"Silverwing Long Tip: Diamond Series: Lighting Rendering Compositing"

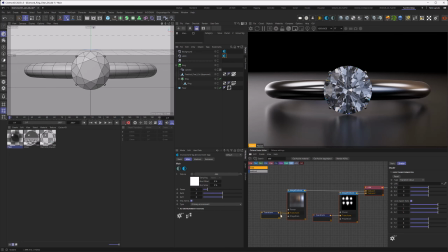1230s
So I already again know my values here, but if you just rotate this HDRI, you can see that something is moving, and this is actually the same as what we have gotten with our movement in our HDRI before.
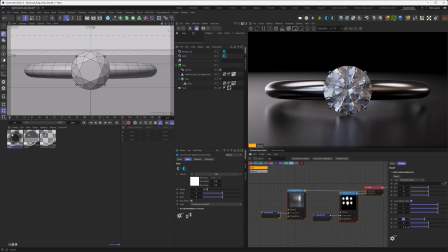1245s
So what we're going to do is set this to minus 0.25. And we go here and set this to 0.375 and minus 0.2.
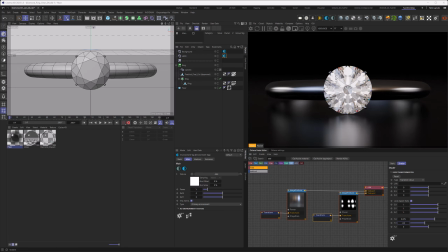1257s
Here we go. So now that we've done that, you can see that we're really missing some contrast in our diamond because all the bright parts here is reflecting off of our diamonds.
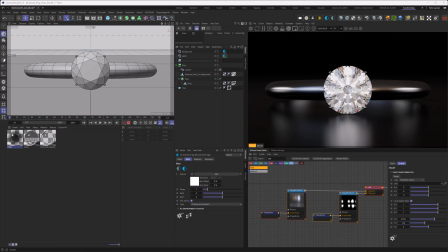1270s
Now this is something that needs to be done in a 3D scene, but doesn't need to be done in a production scene, since the production scene has an obstacle that is very useful. What do I mean by that?
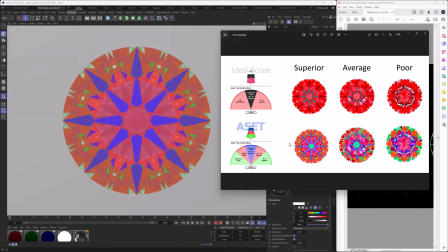1284s
If you remember the first part of our tutorial series where we measured the diamond's accuracy by having some measuring device, you might remember that there was some pattern forming on the diamond which was telling us that we had an excellent cut.
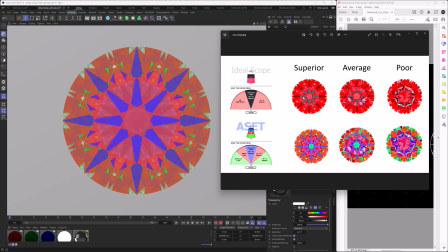1300s
So we sort of want to bring back that pattern in here, but despite being colorful, just the contrast of it.
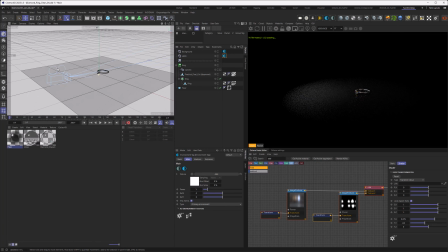1307s
So what we need to do is actually very simple. We need to get a disk here. And the disk, we will need to bring that into the camera as a child and then again go to the coordinates and reset the transform.
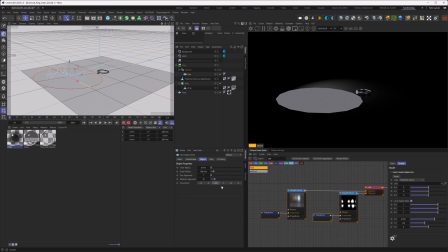1325s
Next, we want to go to the object and set it to -C here
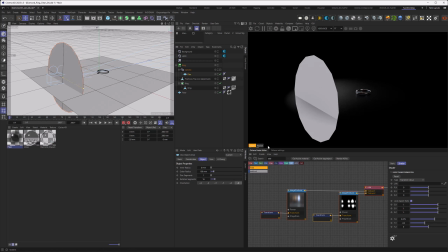1330s
and move it a little bit more to the back so it's not intersecting with our lens. And then last but not least, create a completely black material. So we go to our materials, create a diffuse material, which we then call absorber, and make completely black.
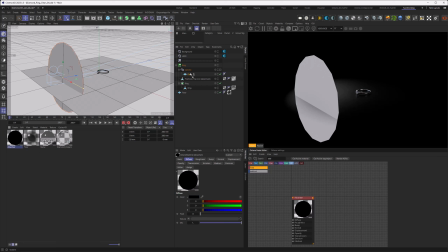1347s
Here we go. And then we go ahead and attach that material to the disk and look through our camera again.
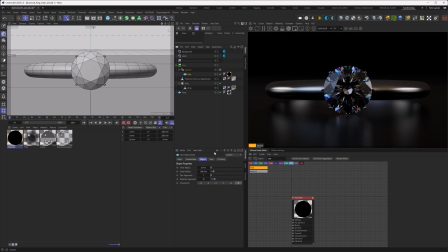1356s
Now this is very dark and this is because the disk is very large, but if we make the disk smaller, you can see now there is a pattern forming here in the diamond which gives us a great contrast.
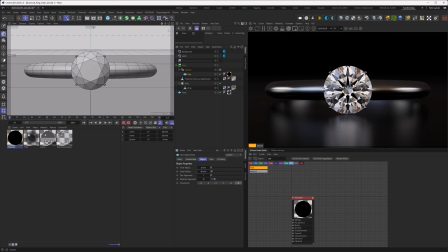1371s
And basically this is happening in the real world on its own because the camera is in front of the diamond and takes away light, and therefore you get this contrast on its own. But since the 3D camera is consistent of nothing and is not reflecting anywhere,
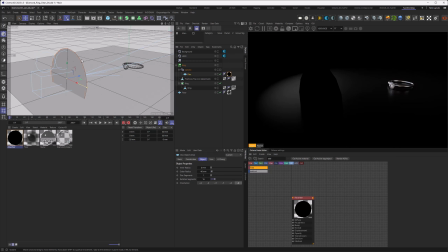1388s
we need to do that by inserting a black disk here,
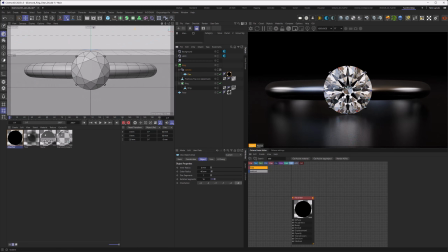1392s
and therefore creating those nice patterns that gives our diamond a lot of contrast and this nice iconic look. We are not finished yet. There's actually two more things I need to tackle here. One thing is the colored background.
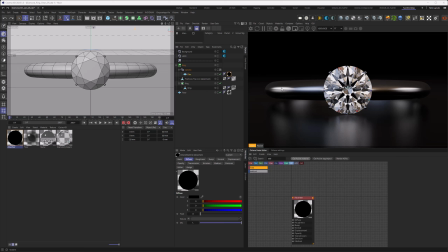1409s
As we are emulating studio photography, those come with monochromatic light sources, so there's no color in them. So actually mimic that by going into the HDRI and into the nodes again, then selecting our image and choose from normal to float to make it black and white.
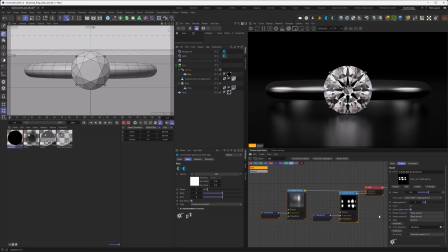1429s
And we can even do that for our other HDRI image to save some VRAM. The second thing I want to do is tackle the depth of field here. So our scene is very small, so in the real world there would be some depth of field.
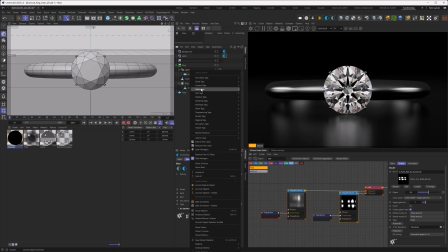1442s
To do this, let's go to our camera, right click and go to extensions and actually choose the Octane camera tag. So since we are dealing with such a small scene, having the f-stop to, for example,
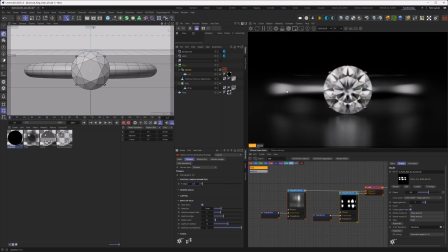1456s
2.5 gives us an incredible amount of depth of field, and actually it's a bit too much, so our diamond starts to look washed out. So let's increase the f-stop to decrease the blurring amount, and I found 10 to be a good amount here.